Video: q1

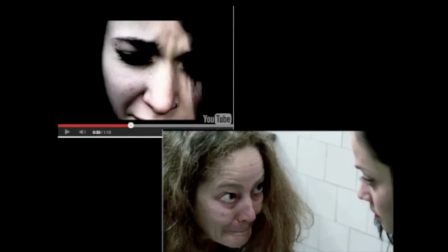[12:23]
Another thing that we've used is close-ups to show a very strong emotion and very strong psychological disorder. As you can see in The Devil Inside, again, it's used the close-up to show that the mum isn't mentally stable, and in our one,
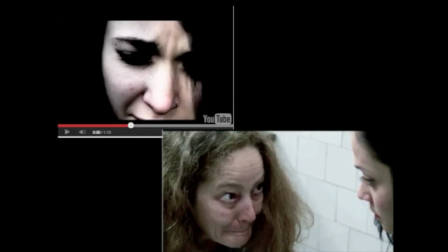[12:40]
the girl was crying because she's realising that she isn't mentally stable and she's unsure of how to deal with that.
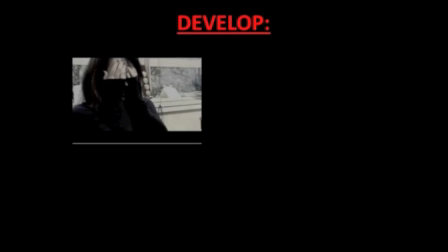[12:49]
Develop. In the trailer again, in The Devil Inside, they've used
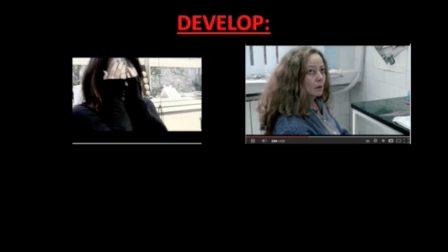[12:56]
mid-shots to portray how the mum is mentally unstable, but very calm about it, and how she deals with her emotions in a much more calm, severe way. Whereas in our trailer,
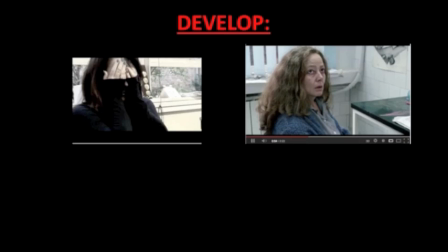[13:11]
we've used a very similar setting of a very clean white background where someone more superior would work, but we've used the girl showing her emotions in a much more dramatic way,
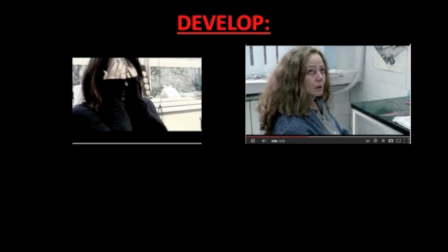[13:27]
and in a way that she's very unable to deal with it, and she seems very emotionally unstable, as opposed to the girl, the woman used in The Devil Inside.
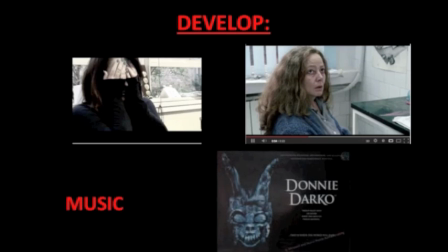[13:38]
The music that we've used, we've developed as a lot in horror films. We didn't really see much music used, but we saw a lot of talking from different films, such as The Devil Inside. There's always speaking,
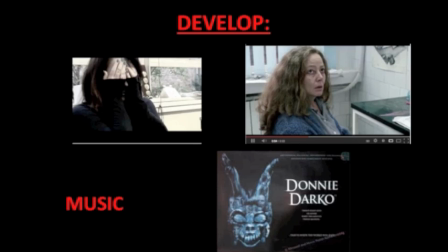[13:57]
diegetic sound, whereas we decided to use non-diegetic sound of slow-paced music over the top, which has developed to show that it's a very sad film, but at the same time it's horrifying.
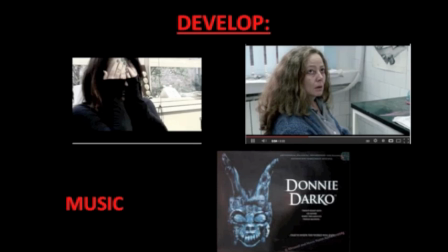[14:14]
Donnie Darko, initially we did use the soundtrack of Mad World, which is also used in Donnie Darko. It explores psychological horror and
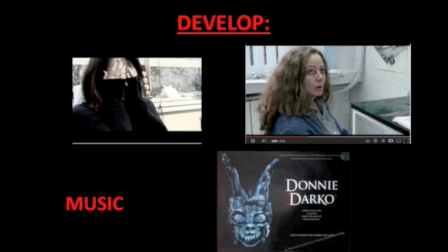[14:31]
unstableness in the mind, which Donnie Darko uses as well. And Mad World was perfect for our film, but not for our trailer, as it didn't make it seem like a trailer, but it made it seem a lot more like a short film. rather than a trailer, which is why we didn't use Mad World from Donnie Darko.
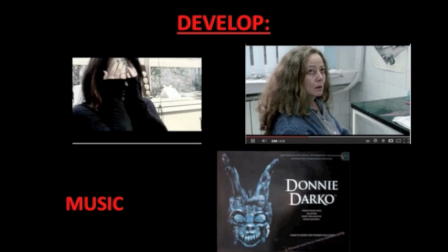[14:51]
But if we did go forward to make a film with Mad World would probably be one of the soundtracks that we would use, much like in Donnie Darko. But due to the fact that we're not making a film and we're making a trailer, we had to develop this idea and use slow-paced music that we felt fitted in a lot better,
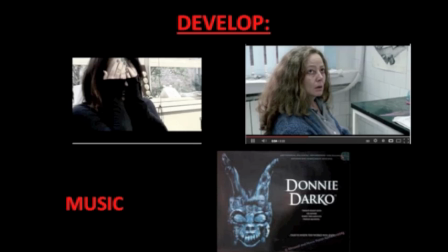[15:08]
and also layered sound with heartbeats and contrasted the sounds like that, which is something that we hadn't really heard in very many trailers.
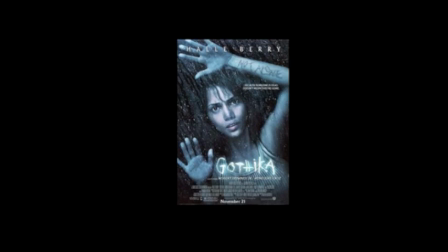[15:17]
Gothica, again, we've used the scratchiness of it in our trailer, like the cuts in the arms where it says "not alone." It also links in with our poster as well previously, where we've used the scratchy writing.
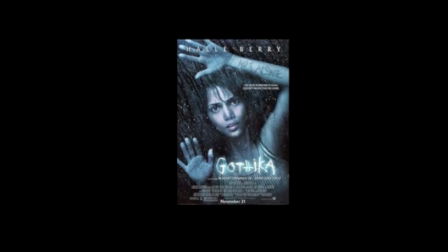[15:33]
However, although the cuts in the arms, we've used this element, we developed it in our film by using just cuts and not cuts engraved in words or writing.
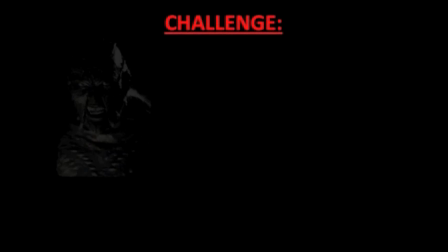[15:49]
Challenge. We didn't use any special effects really in our film, not really over-the-top computerised effects.
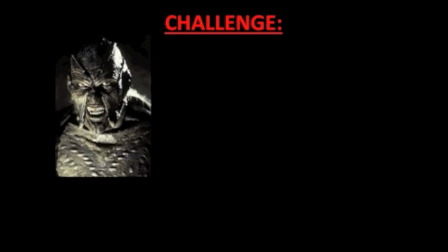[15:57]
All our effects were done very simply with blood and gore and stage makeup. We thought that this was a lot better and simple to use than in other films such as Jeepers Creepers, where the makeup is very over the top and it's not really believable.
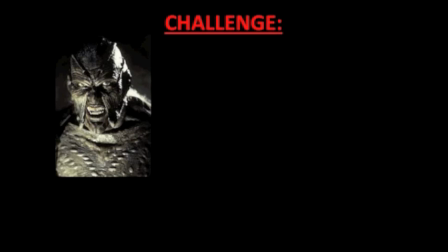[16:16]
That's one thing that we wanted about our film, is we really, really wanted our film to be believable. So we felt that with the makeup, you could tell that it wasn't.